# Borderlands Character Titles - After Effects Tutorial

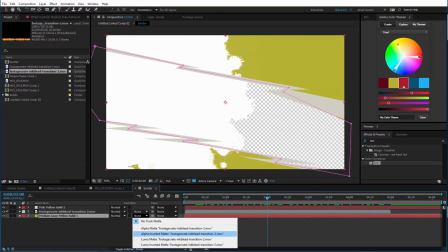[8:13]
Maybe we'll use it as like a alpha matte to kind of give us a little bit more interest.
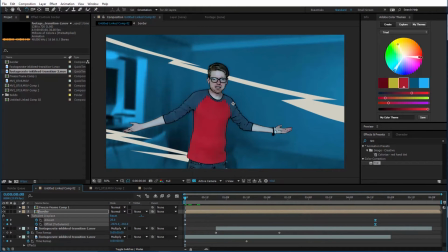[8:21]
I think it would look good if we had kind of a flash to bring this all on in a more exciting way.
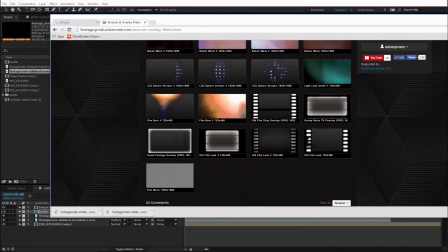[8:29]
And I think a great way to do that would be to use this film burn number 3 right here.
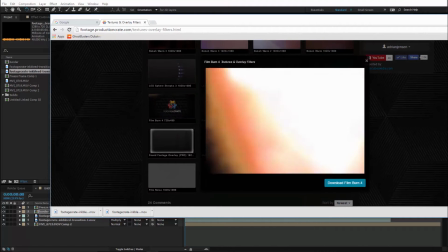[8:35]
Or perhaps this one, number 4, which is a little bit slower.
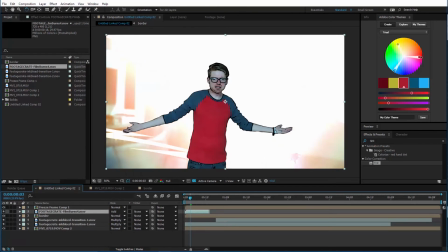[8:41]
Bring that in. I'll put it under the actor to add or something. And we'll just use that so the elements don't just pop on.
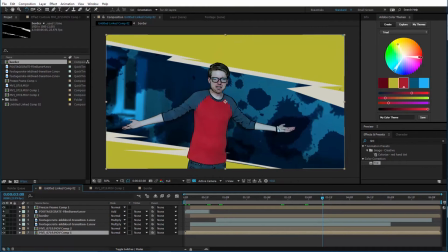[8:49]
I want to put some more texture on this border. I'm still not happy with that. So what can we do?
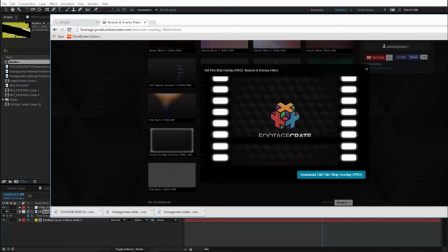[8:55]
Maybe this old film strip overlay, we can bring that in.
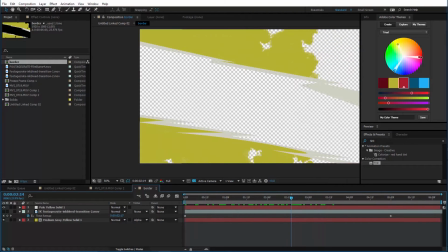[8:59]
While that's downloading, I think a cool thing might be to add a few more layers to this yellow part here.
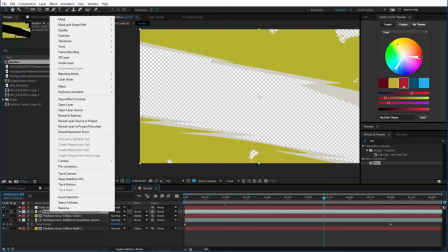[9:06]
So actually I'm just gonna duplicate this. And on this top one, I'm gonna right click on the matte and flip it vertical, just so that's different.
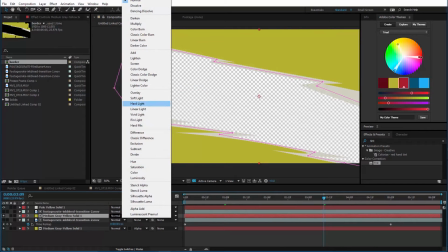[9:15]
And I'll change the yellow solid to be an overlay transfer mode.
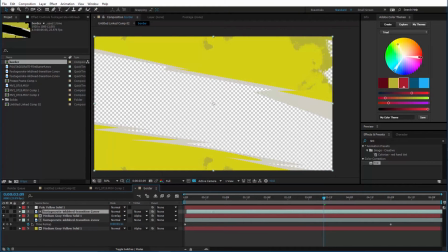[9:19]
And then just offset the mat forwards or backwards, whichever, it's not really gonna matter.
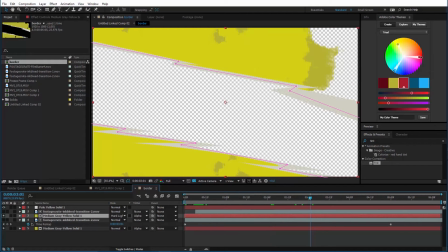[9:30]
That looks pretty cool. Maybe even do it again.
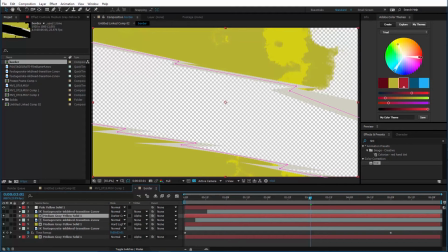[9:33]
This one, I think I'll make it a darker color transfer mode to bring the color back to what it originally was.
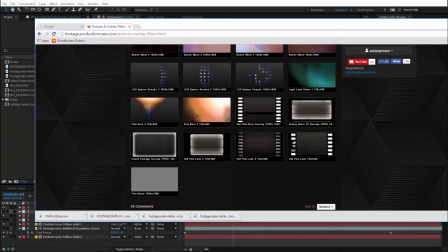[9:41]
Our file's downloaded, so I'll bring that in as well. Bring it into the composition.
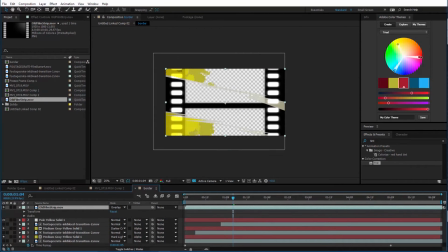[9:48]
Maybe give it an overlay transfer mode or something like that. And if we click this button here,
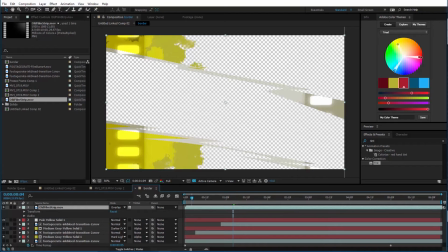[9:53]
that'll make it so that it uses the transparency of the layers below it. so that it won't show up where those layers are supposed to be transparent. Scale it up just a little bit so it's not intruding as much. And that's gonna give us these cool film things on the side and some grain.
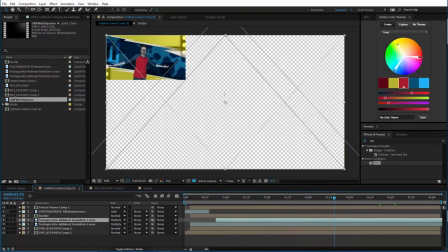[10:10]
Okay, I'm liking the look of this actually. You know what it's missing though is my name.
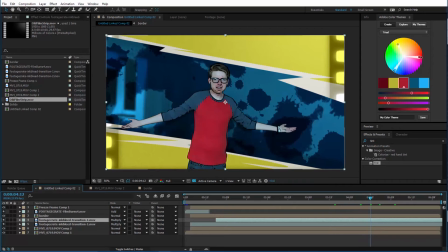[10:16]
So we need a cool looking font. So actually I'm just gonna find one on the internet.
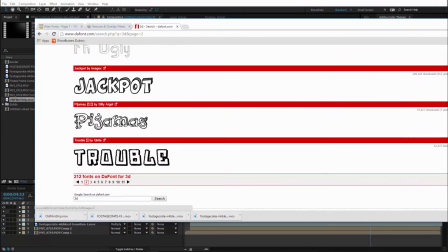[10:23]
I don't have a special website that I use for fonts. I just Google them and free fonts are readily available.
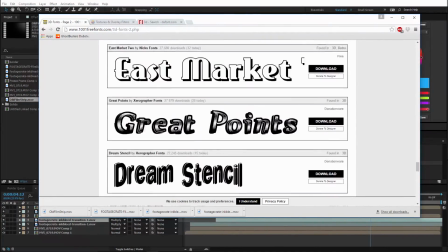[10:30]
So we're gonna find something cool. Let's just do it.
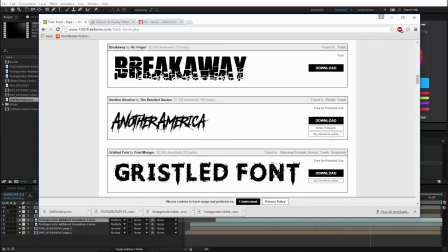[10:35]
I'm expecting this to take a long time, so obviously it's going to be very sped up right now.
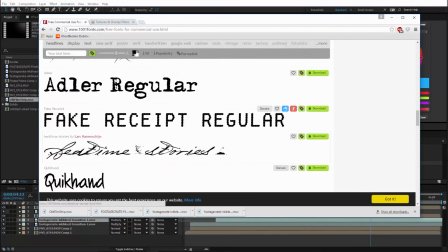[10:41]
I'm thinking I might try to find a 3D looking font. Here we go, completely changed my mind.
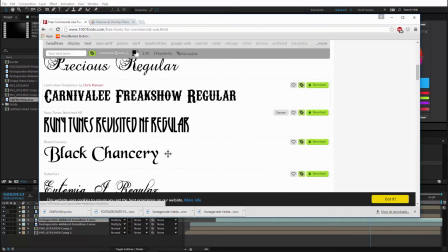[10:47]
I'm going to go with this one, Carnivelli Freak Show Regular. Let's download it. It's free for commercial and personal use. That's perfect, so let's open that up.
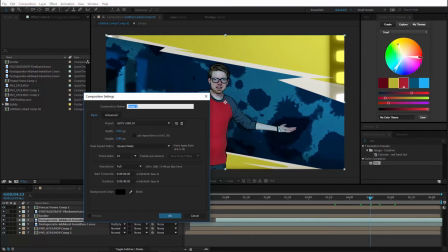[10:59]
Go ahead and install that. And I'll make a new composition and call it text, which I'll use for the text.
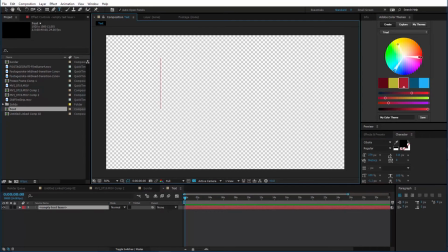[11:07]
So grab the text tool, go in and select the font.
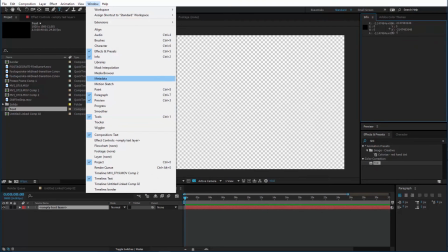[11:12]
Something cool that you might not know is that when you install a new font,
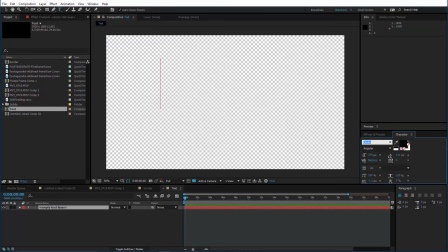[11:17]
you actually don't need to restart After Effects for it to work.
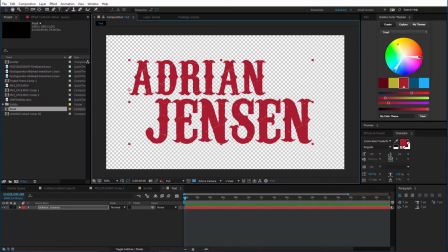[11:23]
So I'm gonna make it the red color, and I did say I wanted something 3D, so actually I'm just gonna fake it with this font here, because I like this font. I didn't really like any of the 3D fonts that I could find. So I'm going to make this second copy that I just made the darker red color.
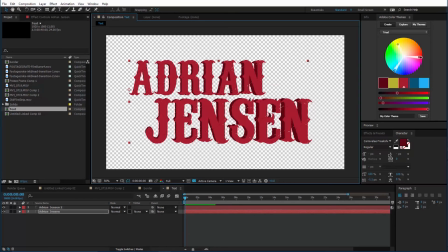[11:41]
And scale it down a little bit. Maybe do it again.
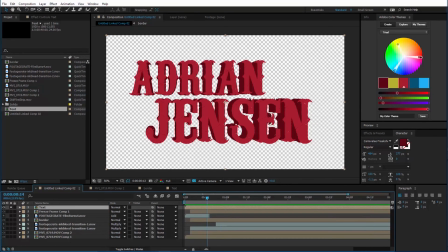[11:48]
All right, there we go. And so I can bring that text into the main composition.
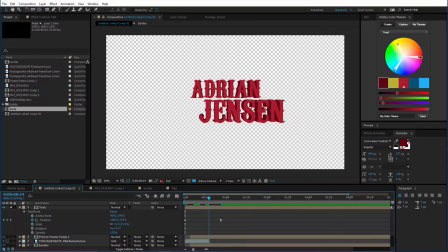[11:57]
Let's just animate it coming in. And I'll pre-compose that whole thing so
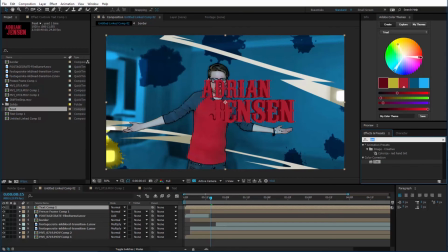[12:04]
that I can put the corner pin effect on that layer to make it match the perspective of our scene a little bit better.
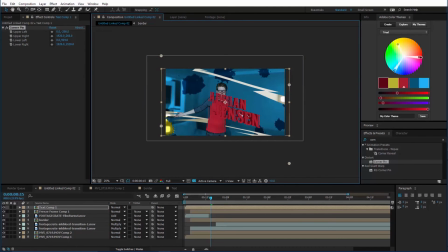[12:11]
And this should just look pretty cool. I think I'll probably add the cartoon effect to this layer as well.
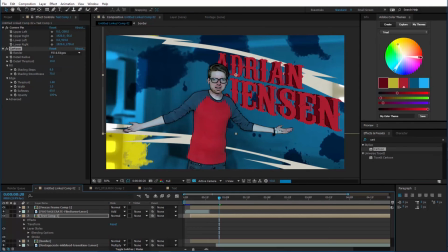[12:18]
And the stroke, same as before.